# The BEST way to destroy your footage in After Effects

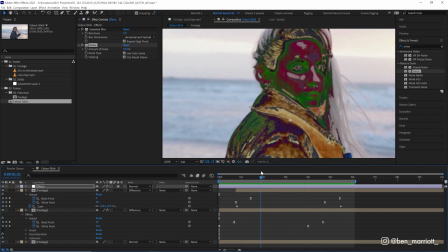7:57 but a little grainier as well which i do like and all of those effects are on top of this glitch as well so the edges are much
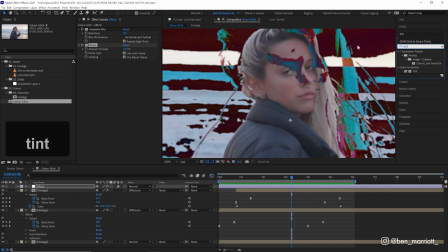8:04 softer it doesn't feel as jagged we can also add a tint effect as well if you want to push these back to being all one color
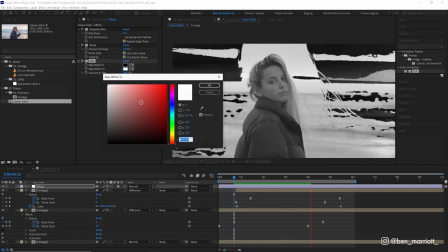8:11 so you can leave it as monochromatic like it is here or you can change one of the colors to be really intense or heck
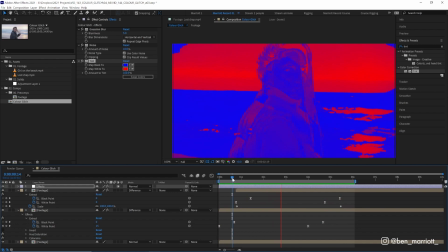8:18 change both of these colors to be really intense as well and now you've got another really interesting look let's turn that off at the moment but that's always an
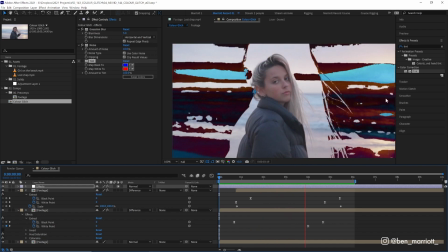8:25 option and the last effect i'm going to put on is one that i've been loving lately and that is camera lens blur now camera lens blur
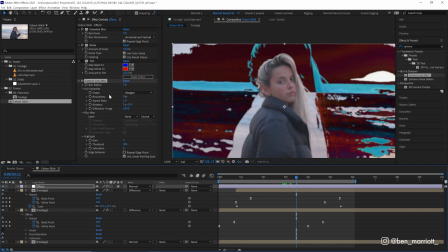8:32 is the rolls royce of blurs it is a much more accurate blur to what you get out of the camera but it does require a lot more processing power from after effect so it will chug a little bit and your ram previews will slow down but you know what we deserve
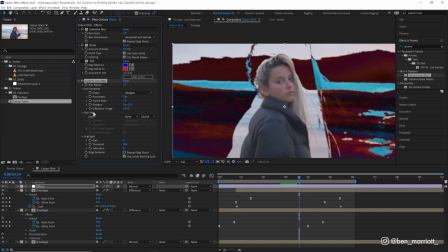8:46 it but we will need to add a custom blur map and a blur map which we can add down here tells this effect which areas of our footage we want to blur so now let's make that we're going to create a new solid with ctrl y and we'll just call that blur map it doesn't matter the
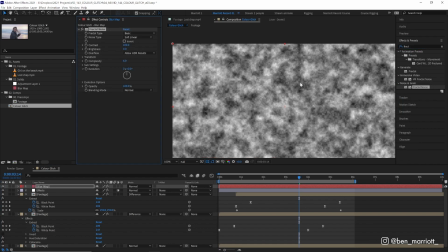9:01 color because we are going to straight away add the effect fractal noise which will create this black and white cloudy noise pattern anyway let's first
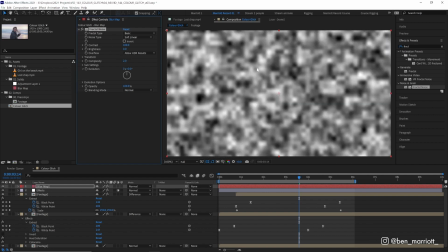9:08 lower the complexity down to something like two it doesn't need to be that complex it is going to be blurred out anyway and that will save us some processing power let's increase the contrast up to about let's go 150 let's open the transform and increase its scale as well we can put that
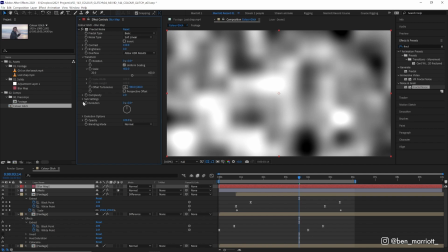9:24 way up to 400 and let's animate its evolution as well we can do that with a simple expression alt click the stopwatch and type time
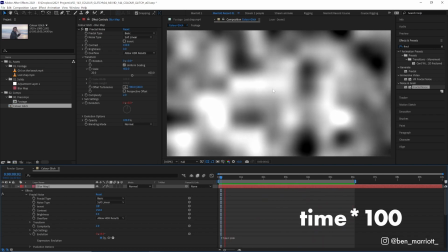9:33 times 100 so that will just keep it in motion moving slowly so great our blobs are moving and this is going to tell that blur effect whatever is
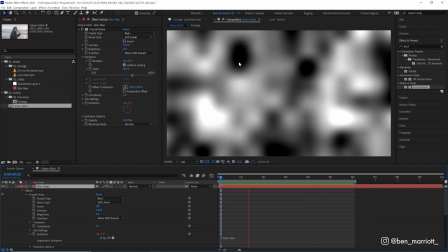9:41 white in this layer blur the heck out of it but if it's black no blur at all so let's now hide this layer and back
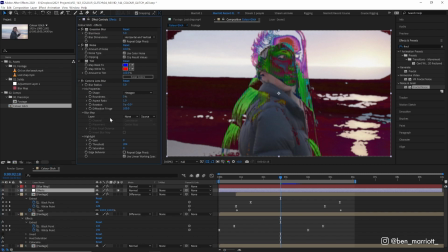9:48 on our effects layer let's go to camera lens blur on blur map choose the layer is layer one blur map and we don't want to take the source we want to take the effects and masks as well because we need that fractal noise effect and let's move the blur radius from five up to ten
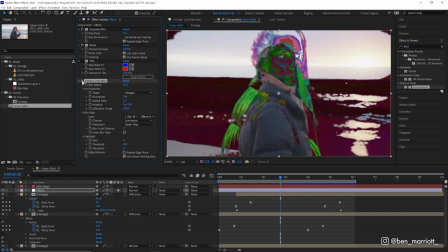10:02 so now if we toggle it on and off we can see it's blurring but not blurring consistently throughout the image it is only blurring it in a few places let's repeat edge pixels as well just so we don't get this white halo at the very edges and let's go to a less
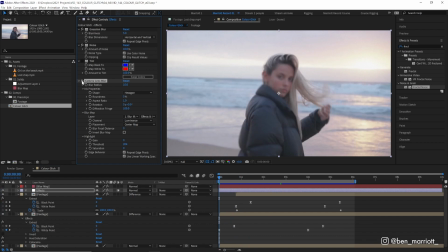10:16 manipulated area of our footage and here if we toggle it on and off you can see there are some areas very clearly blurred we turn on our
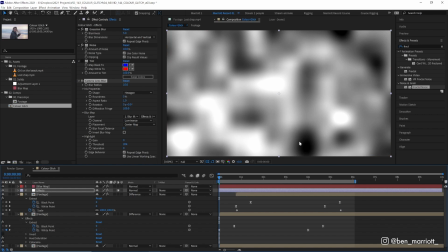10:23 blur map those are the wider areas and then black areas or dark areas down here there is no blur at all and of course the gray areas
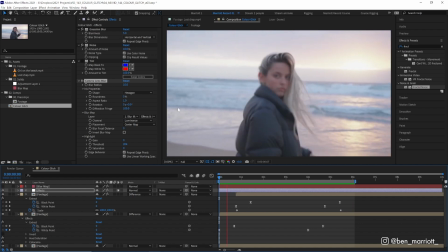10:29 blurred somewhere in between and what i really like about this effect the camera lens blur is that by applying it on top of these it makes
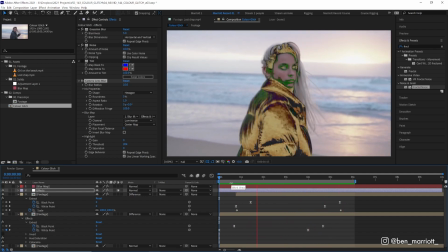10:36 it look like our glitches underneath were sort of captured in camera because they already blurred out in some areas maybe as if they were out of focus
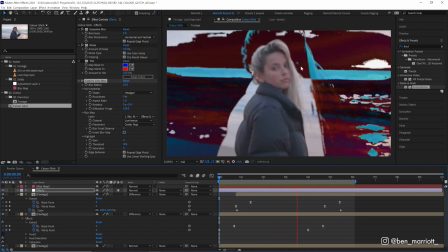10:43 and i don't mind this blurs out a lot of our image as well because this effect is such a dreamy psychedelic effect we don't need everything
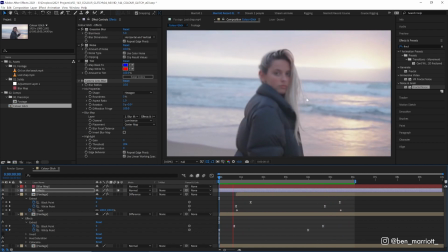10:51 to be crisp and sharp we can be a lot looser and more creative when we apply sort of psychedelic manipulating distortion effects like this and
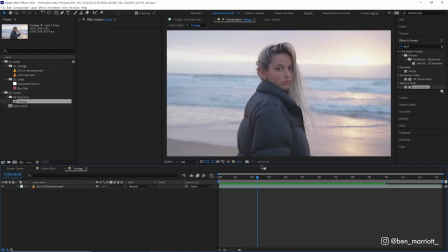10:58 because we have pre-comped our footage we can open up that footage pre-comp and then swap the footage let's drag in this other footage of this chap
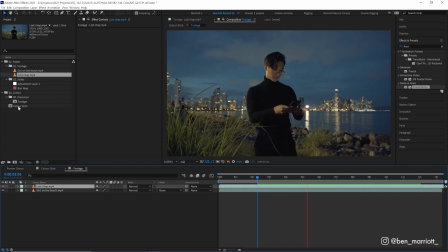11:05 who is very lost who is definitely telling his uber driver where to pick him up and if we play it back in our main comp all of those effects have
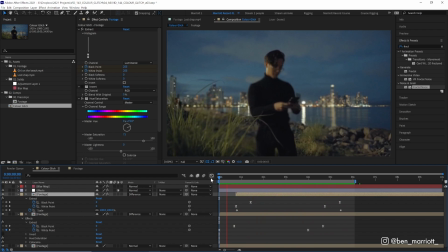11:12 been applied and we can instantly get another really interesting looking scene with no effort at all and of course if we don't like how this looks we can tweak endlessly all of these effects to get different results again you can download this project file for free down in the description.
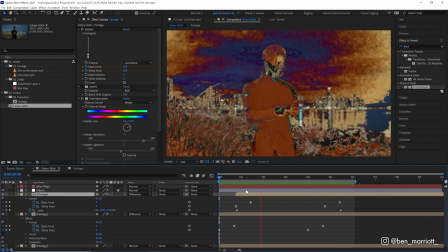11:27 Have fun and go absolutely bananas with this effect.
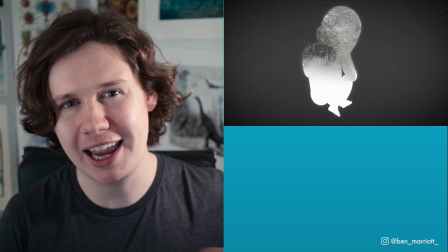11:30 If you'd like to learn animation and motion design techniques, I've got a playlist of some of the best tutorials on this channel for you to take a look at.
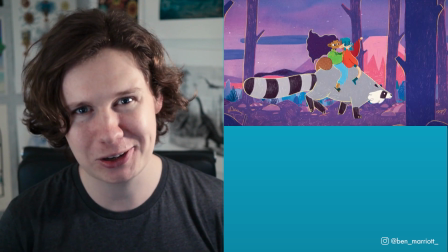11:36 I'll see you in the next one.